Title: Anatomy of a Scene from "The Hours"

These are the opening credits and sequence of the film The Hours, directed by Stephen Daldry.
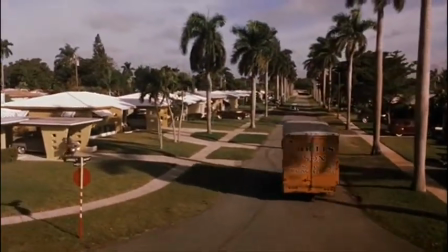(0:06)
We first see a close-up of a moving van. The camera zooms out to reveal a long shot of an idyllic American suburb in perhaps the 1950s.
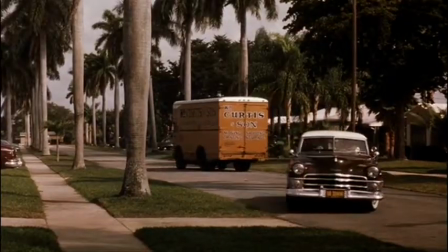(0:14)
We assume this is the setting based on the style of the houses and the vehicles, especially this vintage black car pulling into a driveway.
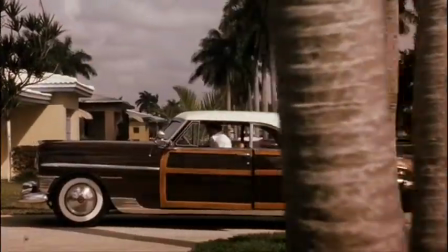(0:22)
To provide subtext and make the setting more clear, the words Los Angeles, 1951 appear on the screen.
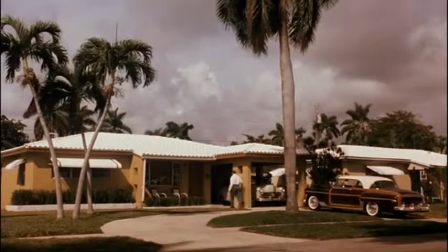(0:30)
The director uses set design and period-specific props to enhance the feeling of being in a certain setting.
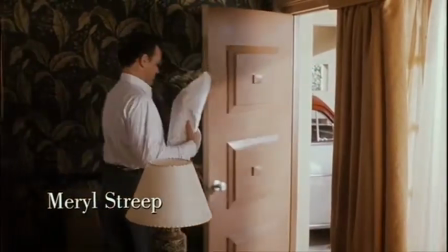(0:37)
The man shown here is the husband of Laura Brown, one of the three main characters.
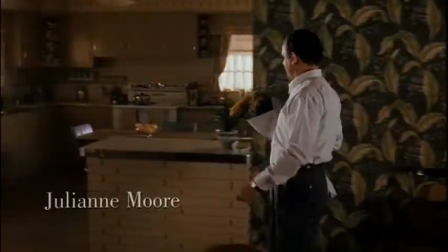(0:42)
We see him entering his house with a bouquet of flowers, which he puts down on a counter before heading to his bedroom.
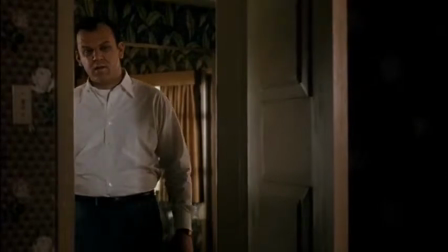(0:51)
The camera shows him peeking into his bedroom from the door.
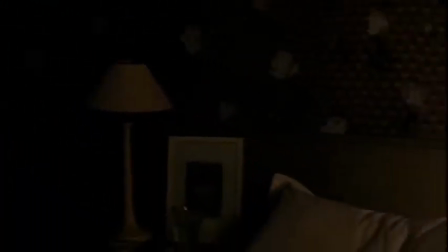(0:57)
It then slowly pans from left to right across the room, and it comes to a close-up shot of Laura lying in bed on her side.
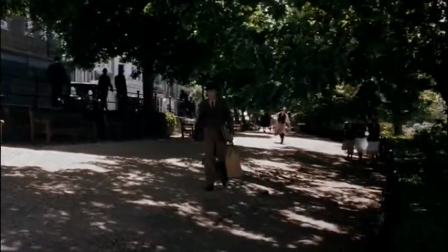(1:08)
Next we cut to a new setting. Here we see a lush green landscape and people wearing older style clothing,
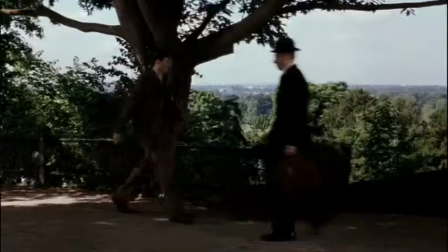(1:14)
which juxtaposes the two settings and makes it obvious this is a new location and time period.
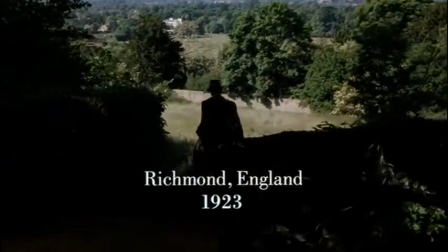(1:20)
Richmond, England, 1923 appears on the screen to make the setting even more clear.
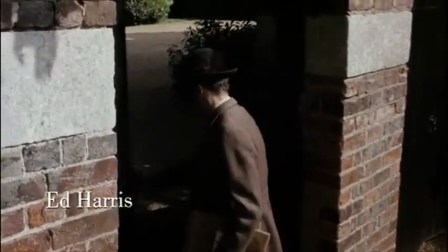(1:27)
The man shown is the husband of Virginia Woolf, another of the three main characters.
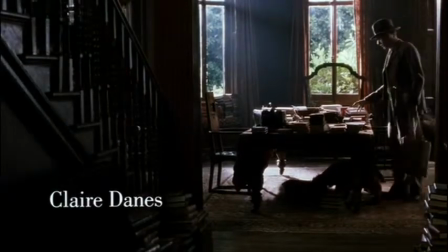(1:35)
He is seen entering his house and putting down his briefcase and keys.
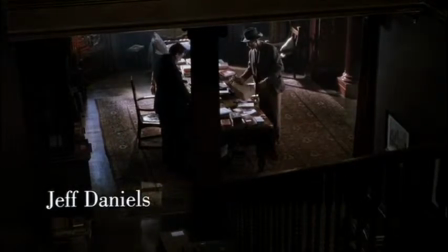(1:40)
The similar blocking of the husband's actions immediately alert the viewer of the connection between the characters.
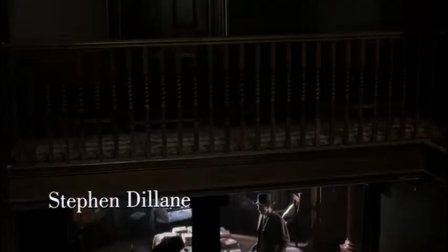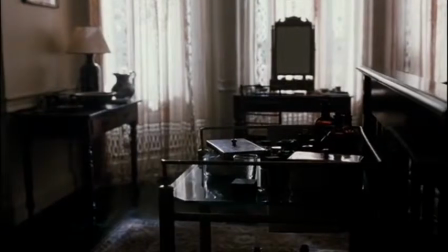(1:52)
The director furthers the idea of this connection through the movement of the camera.
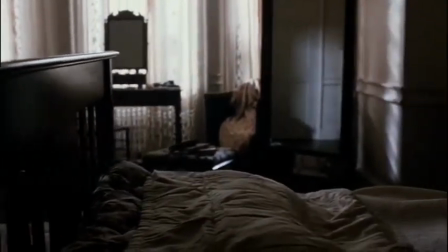(1:56)
Here we see Virginia's room, and as in the shot with Laura, the camera slowly pans from left to right across the room.
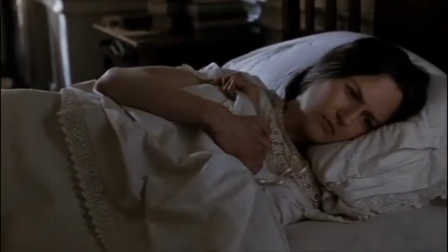(2:04)
It comes to rest on a close-up shot of Virginia lying in bed, facing the same side Laura was facing.
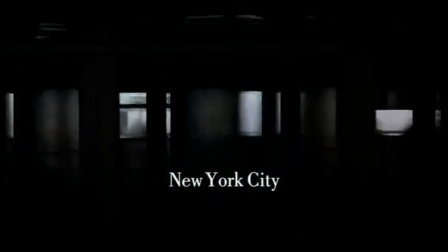(2:13)
The shot abruptly cuts to a subway, indicating a new time period. New York City, 2001 appears on the screen to provide subtext.
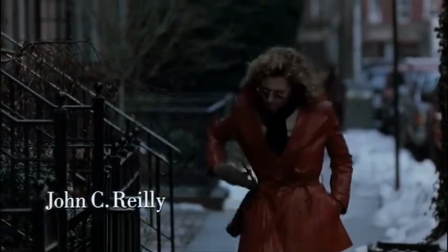(2:22)
We see the streets of Manhattan, modern vehicles, and people wearing clothes that resemble today's style.
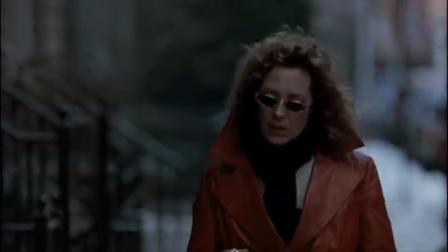(2:28)
The woman shown is the partner of Clarissa, the third main character.
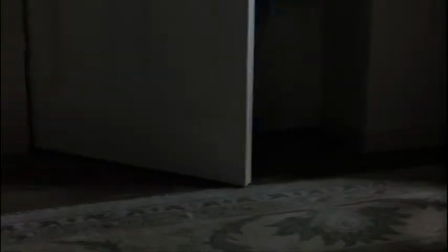(2:35)
She enters their apartment and comes into their bedroom, calling to mind the husband's actions in previous shots.
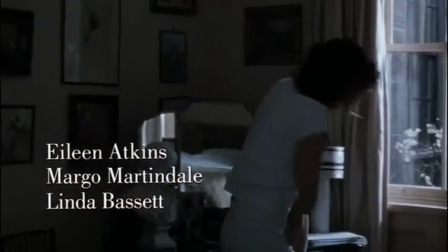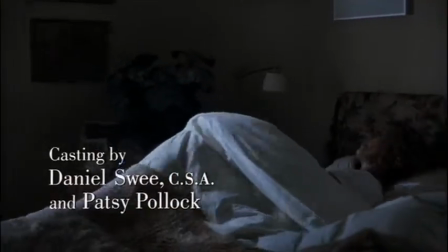(2:47)
Once again, the camera slowly pans from left to right across the room.
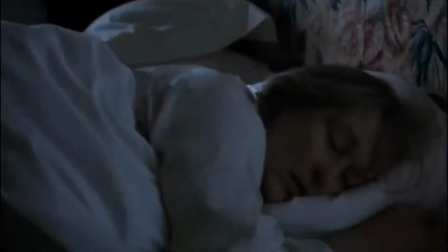(2:51)
It comes to a close-up shot of Clarissa, who is lying in the same position Laura and Virginia were.
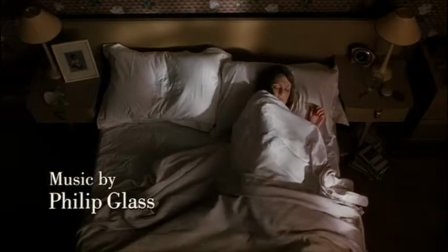(3:01)
We hear an old-fashioned alarm clock ringing and cut to a high-angle shot of Laura lying in bed.
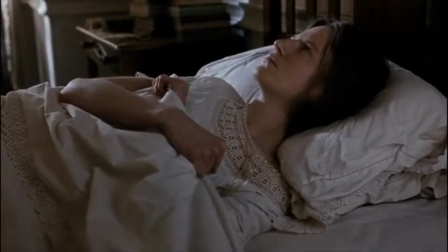(3:06)
Then we hear a grandfather clock chime and the shot transitions to Virginia. Finally, we hear an electronic alarm clock go off and we cut to Clarissa.
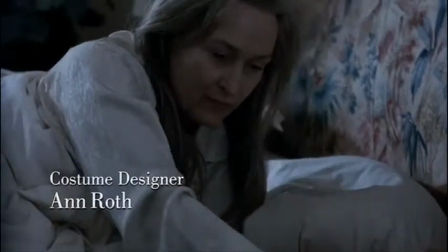(3:15)
Here the use of sound helps accentuate the different time periods of each setting.
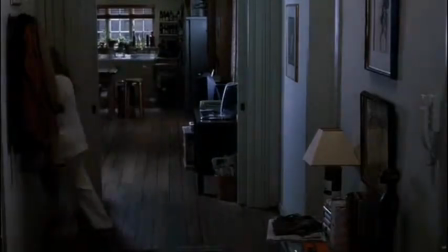(3:20)
In the following shots, the director makes it very clear that the three main women are connected, despite being in different settings.
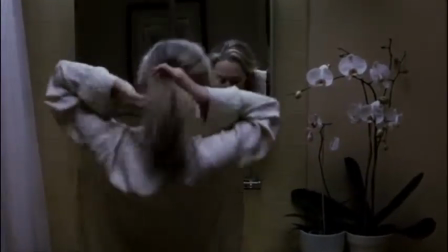(3:27)
Note the similarity in their blocking and how their actions continue from one woman to the next.
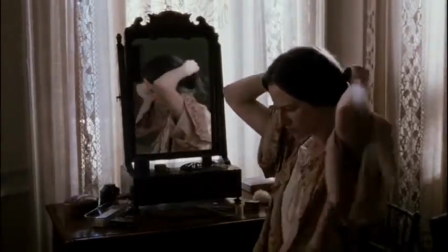(3:33)
We see both Clarissa and Virginia going through their morning routines.
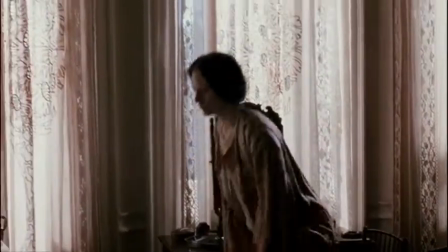(3:37)
The clean lines and muted colors of Clarissa's contemporary bathroom contrast with the softness created by the lighting and lace curtains of Virginia's room.
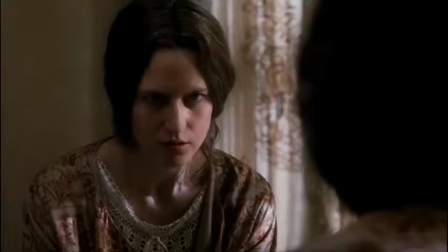(3:51)
The director chooses to feature close-ups of both women as they examine the reflections in the mirror.
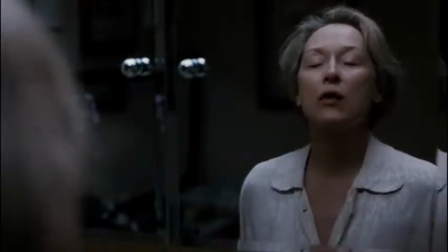(3:57)
This allows the viewer to consider their faces side by side. Here we see a meaningful close-up of the book Mrs. Dalloway.
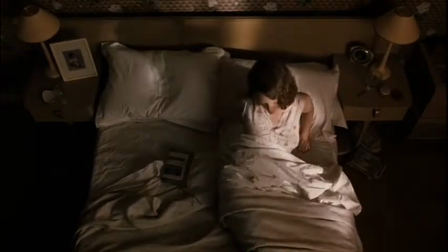(4:05)
This shot hints at how Mrs. Dalloway is the link connecting the three women.
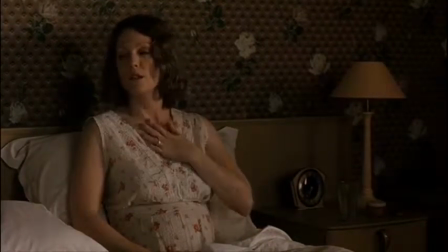(4:10)
Unlike Clarissa and Virginia, Laura is still in bed. She can hear her husband in the other room,
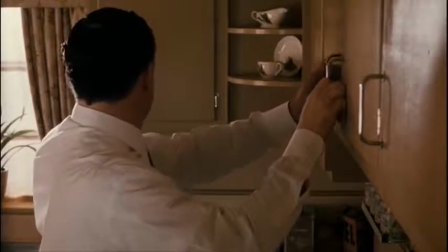(4:16)
and shots of her show a somewhat anxious look on her face, as if she is debating whether or not to get up.
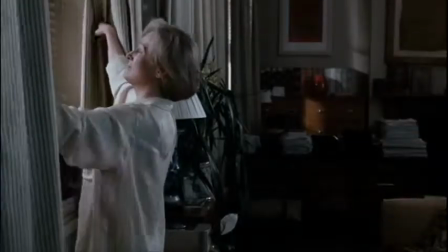(4:25)
The characters go about their morning routines.
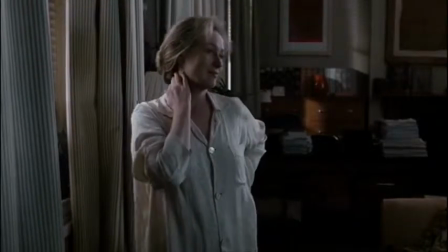(4:27)
Because there is no dialogue in this opening sequence, the viewer does not yet have a sense of what each woman's individual personality is like.
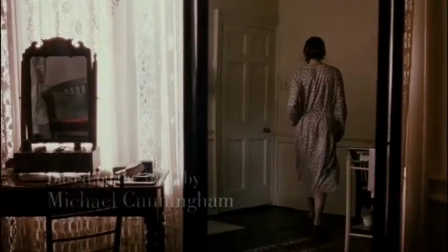(4:35)
Instead, we think of them as a group and focus on their similarities.
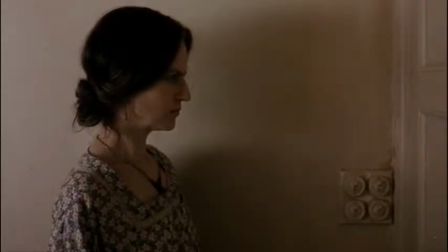(4:42)
At this point, the women each have pensive looks on their faces, as if they are all considering something important.
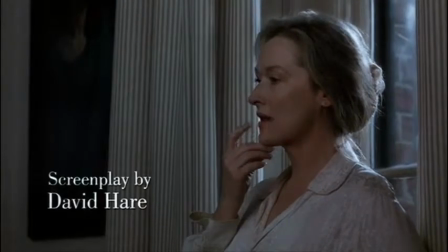(4:48)
The parting image in this scene is that of flowers.
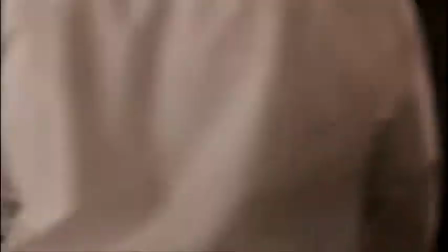(4:54)
Clarissa picks up a vase, Laura's husband carries one across the room, and finally, Virginia's maid adjusts flowers before walking away from a vase.
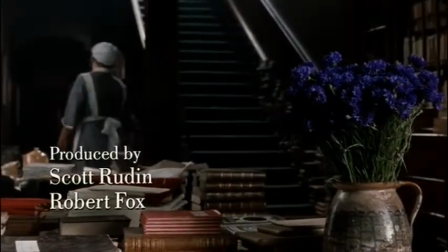(5:03)
This image and the quick succession between shots again emphasizes that the characters are connected despite being separated by time and location.